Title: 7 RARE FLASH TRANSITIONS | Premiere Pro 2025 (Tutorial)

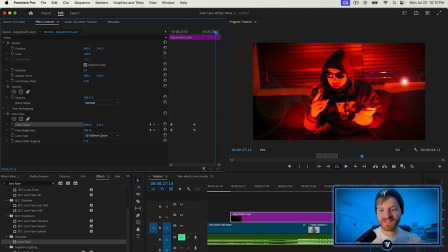[12:20]
do. I'm gonna hop to the right side of this adjustment layer closer to the end of this transition,
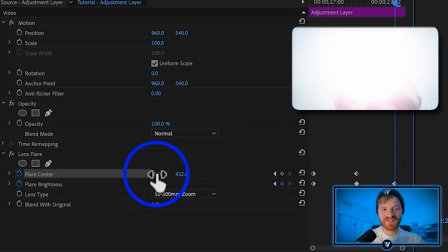[12:24]
and I'm going to bring the flare brightness back down to 50%, and then we will move the flare to the left side of the frame.
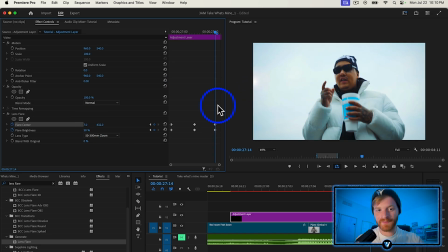[12:31]
So this is a very bright shot. It's kind of hard to see the flare, but it's right here. It's gonna move it a little bit off the edge. Now, the last thing you wanna do is keyframe blend with original.
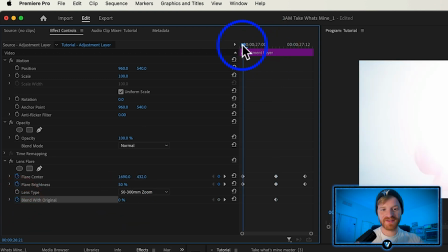[12:40]
So what I'm gonna do here at the middle, we're gonna keyframe it at 0, and then on either end of this, we're gonna turn it up to 100.
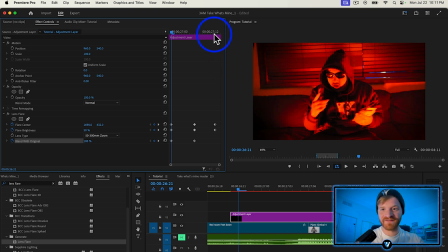[12:47]
So you're not gonna see the lens flare in the very beginning of this transition, and you're not gonna see it at the end either.
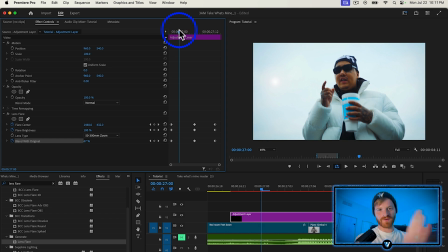[12:52]
It's really just gonna kind of come in gradually and move across the frame. So here it is played back in full motion.
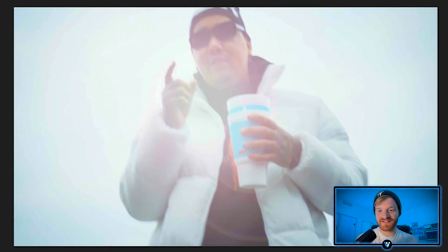[12:58]
You can see super clean. I love the way this is looking as I scroll over it. Very dope, very dope.
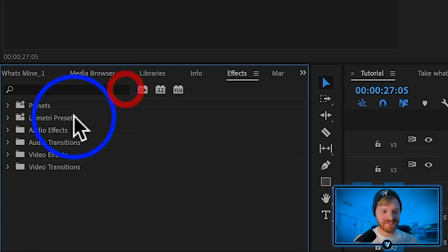[13:03]
Now, if you want to make this even more fluid, what you can do and what I've done in the past is just add a little cross dissolve in between both of your original clips here at the bottom,
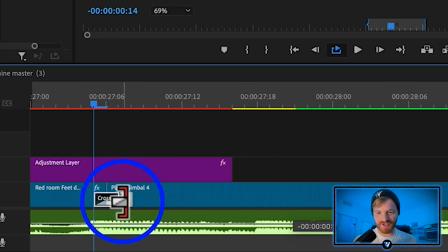[13:12]
and we'll just bring this cross dissolve in so it's super short. We don't need it to last very long, maybe just like 2 to 4 frames.
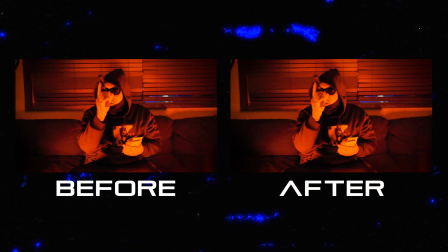[13:20]
It's just going to make it even more seamless.
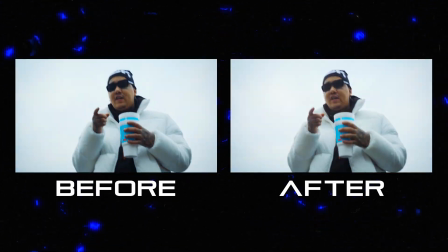[13:22]
This next flash effect is super clean, and we're basically just going to be combining the same principle as before, adding a little brightness and contrast onto this transition.
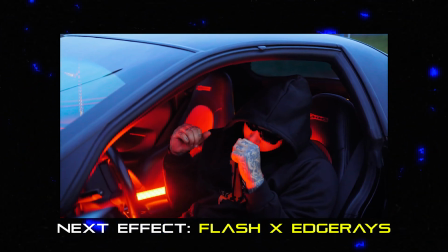[13:30]
But what makes this transition unique is we're going to be using an effect called Sapphire EdgeRays. This is again a part of the Sapphire plugin suite, which I'll leave a link to down below if you want to check it out.
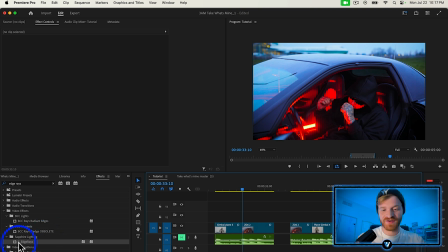[13:41]
But basically what we're going to do is take Sapphire EdgeRays and throw it onto our secondary clip.
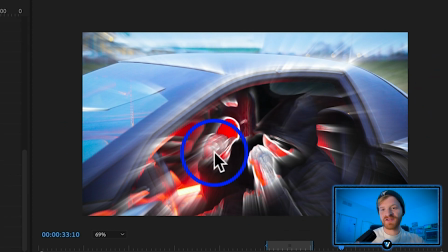[13:47]
It just adds these streaks of light coming off of things in the frame. Now there's a lot of red in this frame, so what I'm going to do first is actually change the ray color.
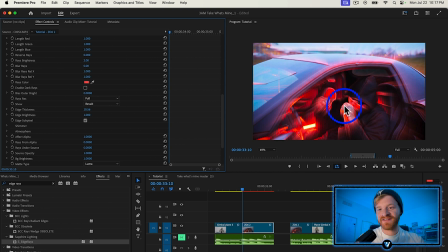[13:56]
We're just going to add a little bit of that red hue to these rays. Now instead of these rays shooting straight down, I kind of want them to shoot up and out a little bit.
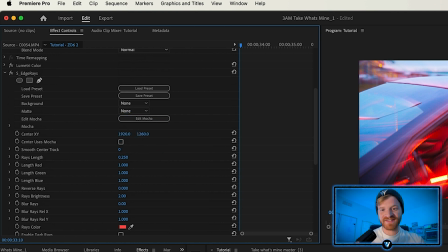[14:04]
So I'm just going to adjust the center X and Y here. On this Y axis, I'm just going to increase it until these rays are pointing more straight up and out.
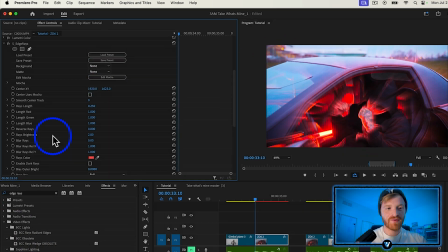[14:13]
So you can see there as I increase it, the rays start to shoot up. What I like to do is increase the ray brightness from like a 2 to a 4.
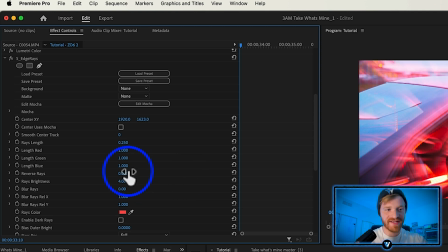[14:20]
And then I also like to increase the ray length. So we can increase the ray length a little bit here.
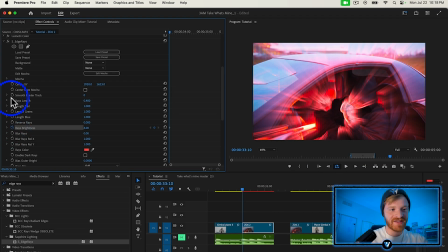[14:25]
Let's just go to like a 0.4. Keyframe the ray brightness. We're going to keyframe the ray length. Now we're going to go 10 frames to the right. So I'm just gonna hold shift and hit my right arrow key twice. 1, 2.
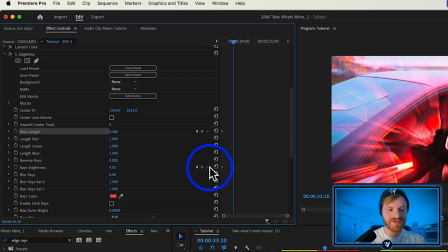[14:35]
So now we're 10 frames farther into this clip, and I'm just going to reset the ray brightness and the ray length.
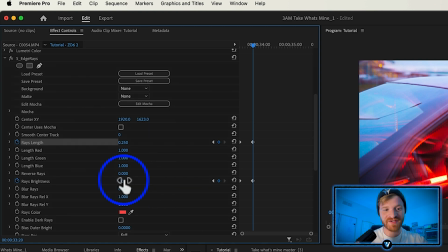[14:41]
And on this part of the clip, I'm actually going to bring the ray brightness down to 0.
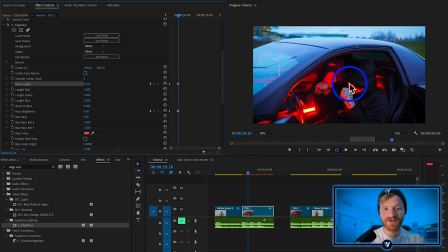[14:46]
So you won't even be able to see the rays anymore. And now we're back into the normal clip. So now this is what we're getting after we render this effect.
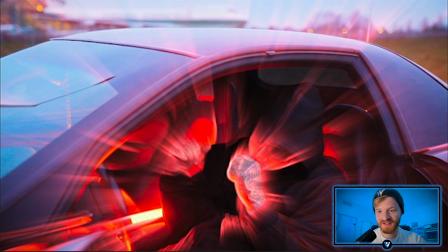[14:53]
Boom. You see the rays kind of coming out from the artist there. I actually kind of want this effect to last a little bit longer.
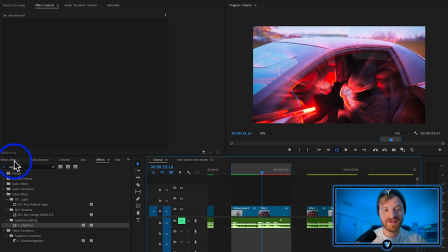[14:59]
So let's just drag these keyframes down a little bit farther. So now to really finish off this effect, we're just going to click and drag an adjustment layer into our timeline.
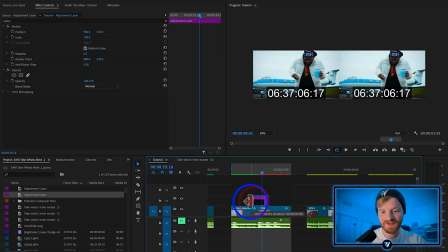[15:08]
We're just going to basically take same thing we kind of been doing with the brightness and contrast and throw that onto here.
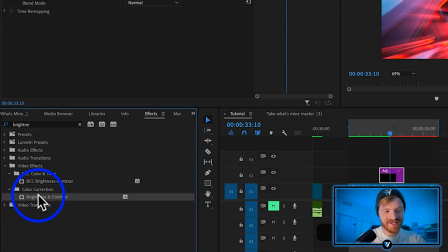[15:13]
We're just going to go to effects, brightness and contrast, and at the cut, we're going to make it really, really bright,
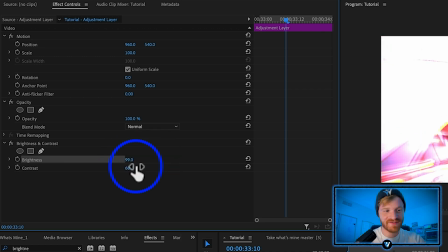[15:18]
increase the contrast a little bit, really make it intense, add some keyframes there in the middle towards the beginning, reset them so it gradually gets brighter, and then boom, and then towards the end, we'll reset them back down to 0, and that'll happen as the rays kind of dissipate.
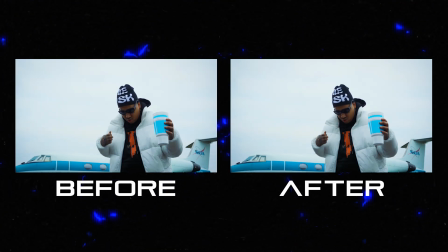[15:33]
So now we get this nice flash effect into the EdgeRays effect. This next flash transition is for when your video is about to hit really hard.
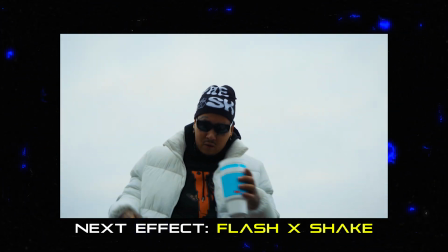[15:41]
Maybe you have kind of like a slower part in the song, and then bam, that kick drum comes back in, the beat drops, and you just need that kind of flash impact to happen on your footage to really emphasize the drop in the music.
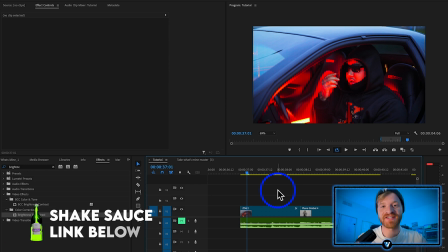[15:53]
Now for this effect, we're going to be using Shake Sauce, which is an After Effects plugin by Brian Delamata. I'll make sure to leave a link to this plugin down below. It's very useful, very user-friendly, almost no learning curve, and I just think it's a great plugin to use.
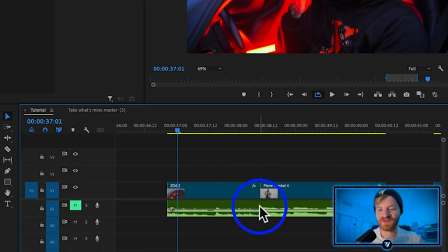[16:06]
So you can see here on my timeline, we've got 2 clips from that music video, and if I zoom in on this music track,
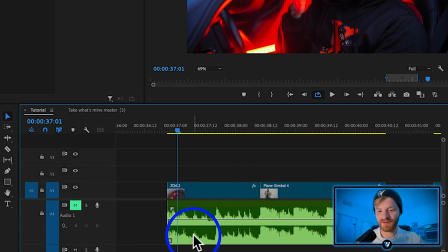[16:12]
you can see how it's kind of like a lull in the music right here. It's kind of slow and quiet, and then bam, right here on this very first beat drop, that's when we want to add that shake and that flash into the video.